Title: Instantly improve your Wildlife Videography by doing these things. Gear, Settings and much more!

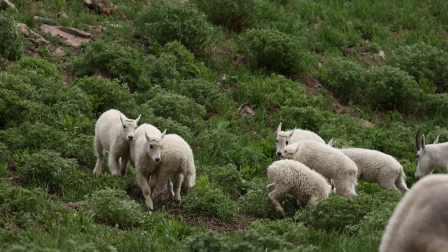(4:14)
Doing this will give your video a very natural looking appearance.
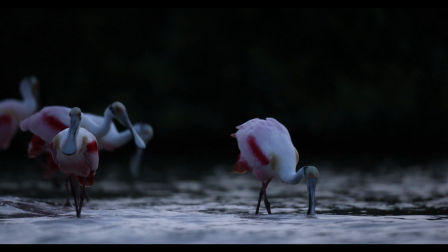(4:18)
If you don't adhere to this general rule, you run the risk of having very jumpy and unnatural looking videos. As we discussed before, you want to eliminate as much unwanted jumpy movements in your video as possible. And this isn't just done by using a tripod. In fact, there's a culprit that you may not expect.
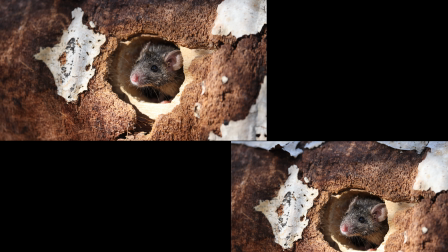(4:36)
If you notice in these nearly identical videos, one seems to be moving slightly while the other is perfectly still. So what's responsible for that slight movement? None other than your image stabilization.
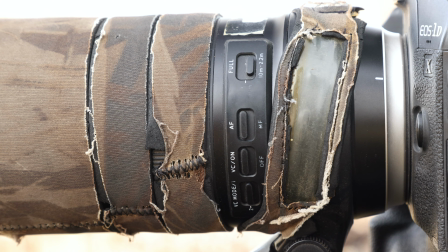(4:48)
When shooting video and using a tripod, remember to turn your image stabilization off.
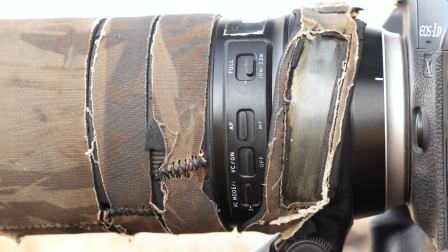(4:54)
Yes, that's right, turn it off.
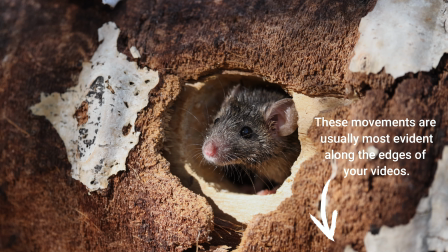(4:57)
By leaving it on, your camera will attempt to stabilize an already steady scene and you will end up with some slight movements in your video. That being said, there are some scenarios where I do prefer to leave my image stabilization on. For instance, if I am shooting video handheld, or if my camera is mounted to a tripod and it's a little bit windy out. The professionals have tripods, mounts, and tripod heads that literally cost thousands of dollars, but these mounts do make it possible where they can shoot in almost any condition and not get any shaky video. But for the rest of us who may not be able to afford that gear or don't want to carry it all around, we do have to choose when to leave the image stabilization on and when to turn it off.
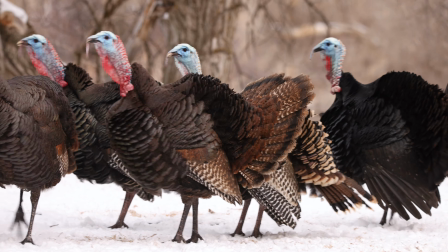(5:41)
Part of the fun of wildlife videography comes from the audio that goes along with it.
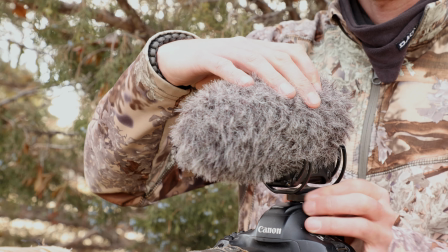(5:46)
While most cameras have built-in microphones, an external mic can really improve the quality of your audio, which will improve your video as a result.
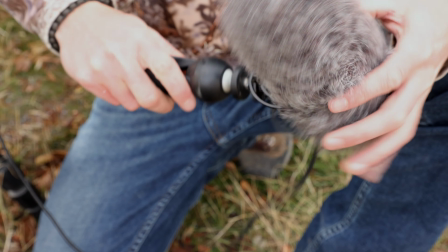(5:54)
Even though many of these mics have hot shoe mounts for your camera, I recommend not using those,
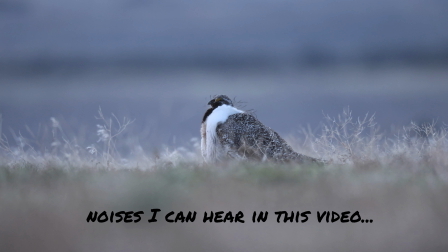(6:00)
as you'll pick up some sounds like your camera refocusing, your image stabilization if you forget to turn it off,
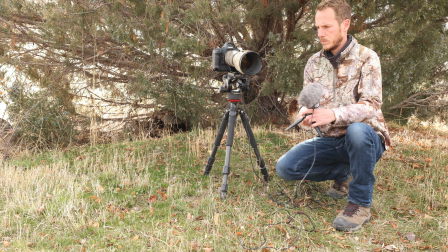(6:07)
buttons that you push, and so on. Instead, get a wireless mic or mic with a longer cord that you can place away from your camera. This will reduce or eliminate those pesky camera noises. Apply these tips into your wildlife videography and I guarantee you'll begin to see improvement. Much of this video revolved around eliminating shaky video footage as you're out spending time with wildlife. If you want really smooth video footage, check this video out here and let us know in the comments what tips I forgot or what your top tips are when filming wildlife. Thank you so much for following along. Good luck on your next adventure. We'll see you next time.